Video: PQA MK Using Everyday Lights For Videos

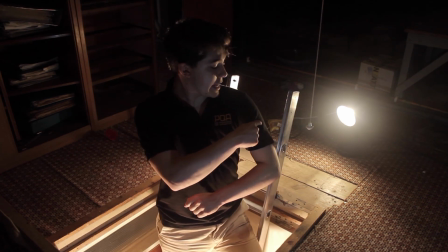(5:18)
So you should see like a line that goes around me.
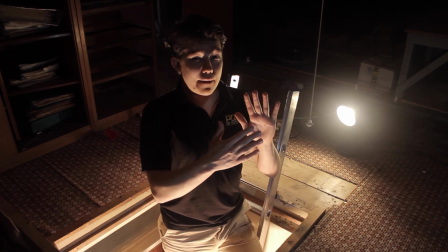(5:21)
It's almost like a halo, but basically you use that backlight to pull you away from the background.
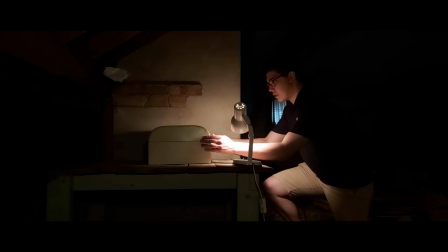(5:28)
Thanks, Nathaniel, that's interesting. Sometimes you just have to think outside of the box to get these shots, or I guess in this case, inside the box.
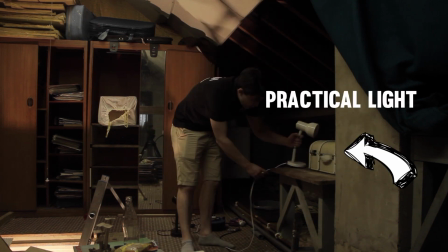(5:34)
So I set my scene, I used a practical light in the shot because I thought it looked good,
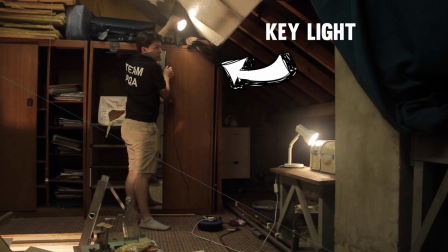(5:40)
and I used the other desk lamp to highlight the area just to give it a little bit more light.
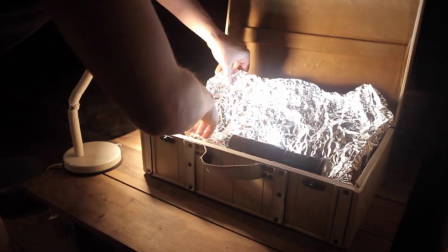(5:45)
I then put some tinfoil inside of the trunk along with the torch and positioned the tinfoil so that the light reflected at the camera.
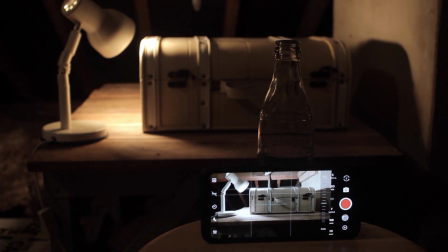(5:54)
So I set up the camera, this time on a stool. When I was ready, I hit record and the rest is history. Now that you've seen how I lit a lot of the shots in the film at the beginning. I'm going to move on to how you could think about maybe setting up for like a vlog,
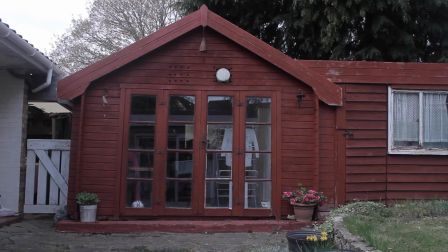(6:14)
like a video diary or a tutorial or something like that. So I really wanted to make this as hard as I could on myself. So I've decided to do it in a shed. And it's starting to get dark, so this is going to be a challenge. So the very first thing you want to be looking at is your area just through the camera,
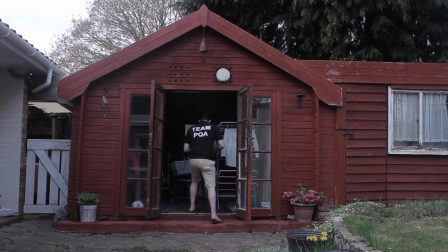(6:34)
finding what looks best as a background. And once you've chosen it, start tidying up.
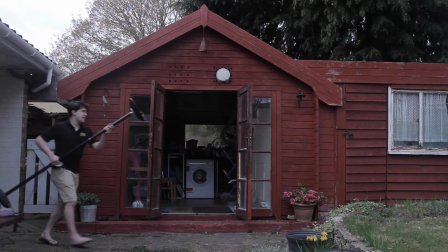(6:40)
So the lights that I used for this setup was a nice big lamp that I used at the beginning.
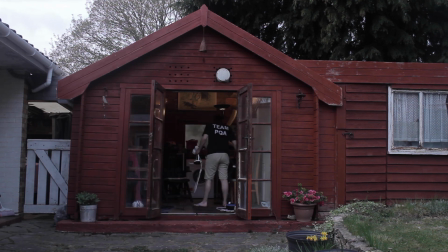(6:44)
I again used the 2 desk lamps, and while I was tidying away, I managed to find a big red light that I was really happy about finding.
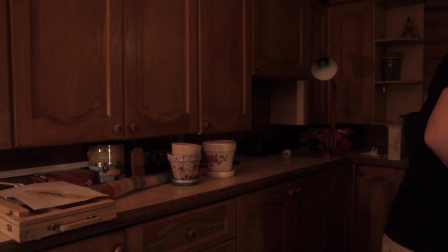(6:53)
So before I set up the red light, I made sure to tidy up my background,
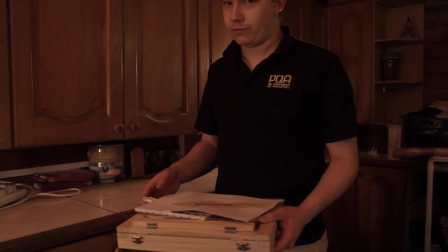(6:57)
and I chose to make this look as if I was doing a painting tutorial, so I set it up to make it look nice.
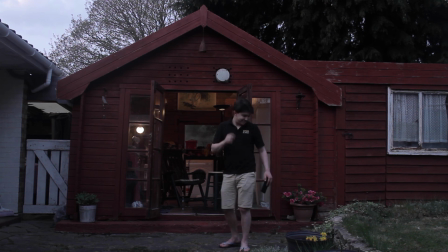(7:05)
Now, I didn't have a tripod, and the stool I was using wasn't quite tall enough, but luckily I found an alternative. I used a birdhouse.
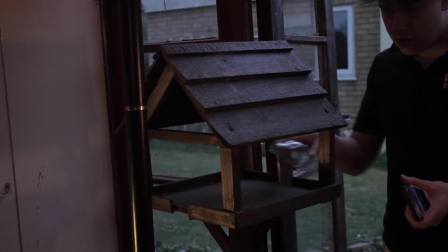(7:13)
The birdhouse just happened to be the right height, and I leant my phone against the post to keep it nice and still, and used the bottle to keep it in place.
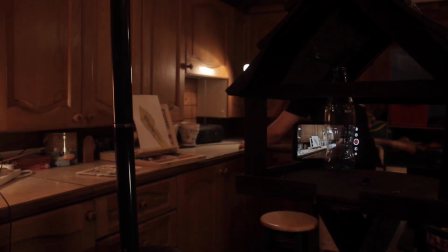(7:22)
And this is the point where you want to go back and forth, checking your camera, having a look,
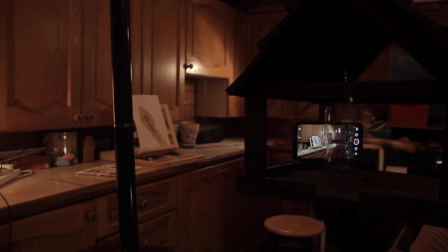(7:27)
tweaking the lights slightly, and going back and forth, doing this multiple times. The more creative you are and the more patient you are, the better.
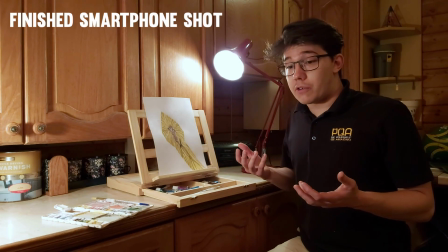(7:35)
I decided I'm doing my video diary about my painting during isolation.
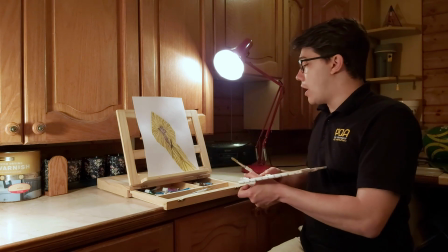(7:41)
So, what did I do for this setup? So, really quick, I've used this nice little red lamp.
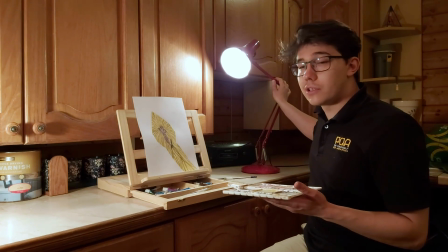(7:49)
I thought it was nice, so I've used this we call this a practical, because it's something that you can see in the shot.
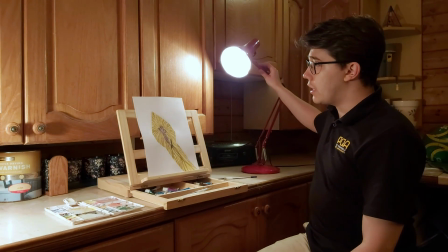(7:55)
So it's a practical light. I thought it gave it a nice look, and it highlights this area here.
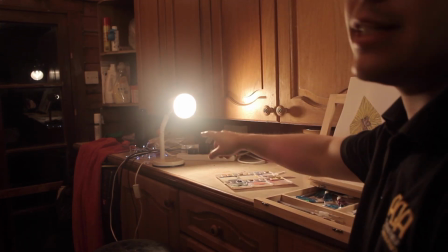(8:02)
I've got this little desk lamp here, which is illuminating this side of my face.
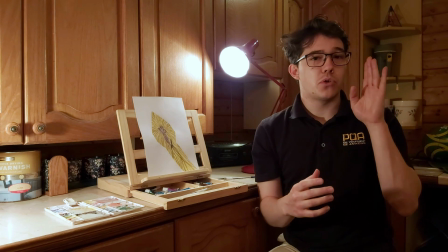(8:08)
But as you can see, this side is a lot more shadowy. Okay, it's a lot darker.
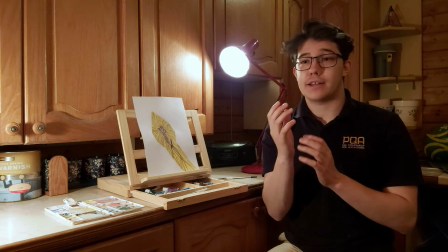(8:13)
So what this is doing is creating a nice depth, so that the face isn't just flat. So if I just turn that off, as you can see, it's quite dark.
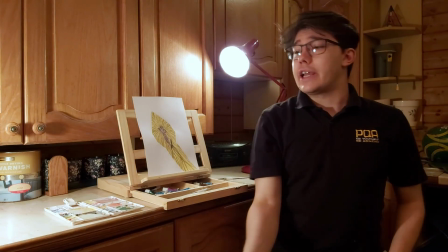(8:21)
It's just boring. You add that little bit of extra light, it illuminates this quite nicely, but it also adds that bit of depth here.
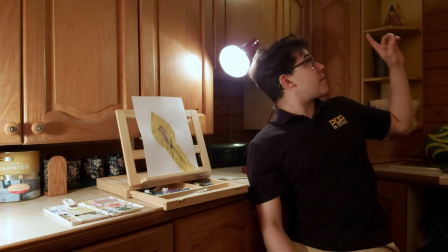(8:29)
Now, another thing I've done is I've put a light right up on top of the cabinets up there, and that is
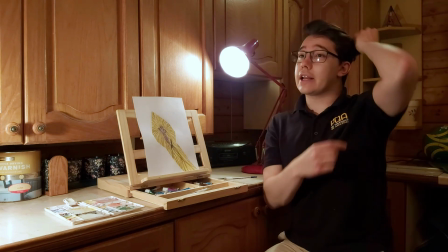(8:37)
illuminating down here across my head, and it should be illuminating a little bit here as well.
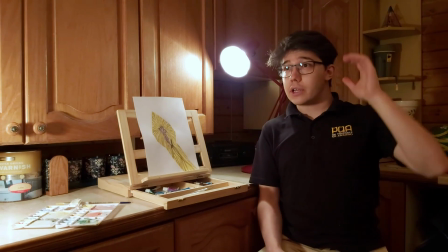(8:43)
You can see that how it's not as light on here, on my shoulder.
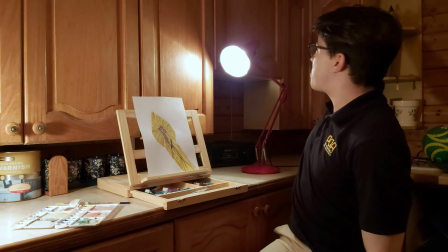(8:49)
Cuts a bit of the light in the background off.
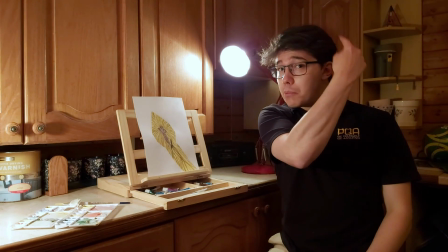(8:51)
It's quite nice there, but ultimately I was using it to put in more light here, so I stood out from the background.
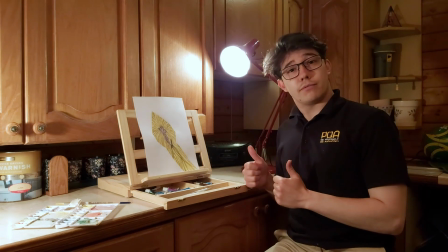(8:59)
So that's it. Off, on, off, on, off, on.
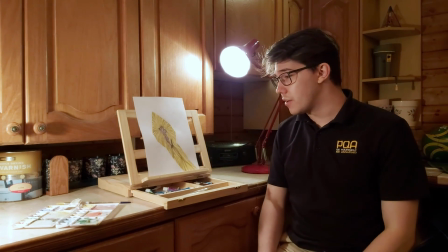(9:06)
Hopefully there's a difference. But yeah, so that just goes to show, if I can make a shed look nice,
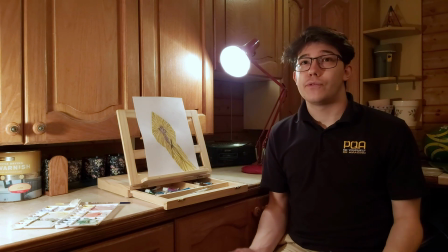(9:13)
granted this is quite a nice shed, but you can make a shed look good with just desk lamps, then you can make any room look good. Another thing I thought about is framing.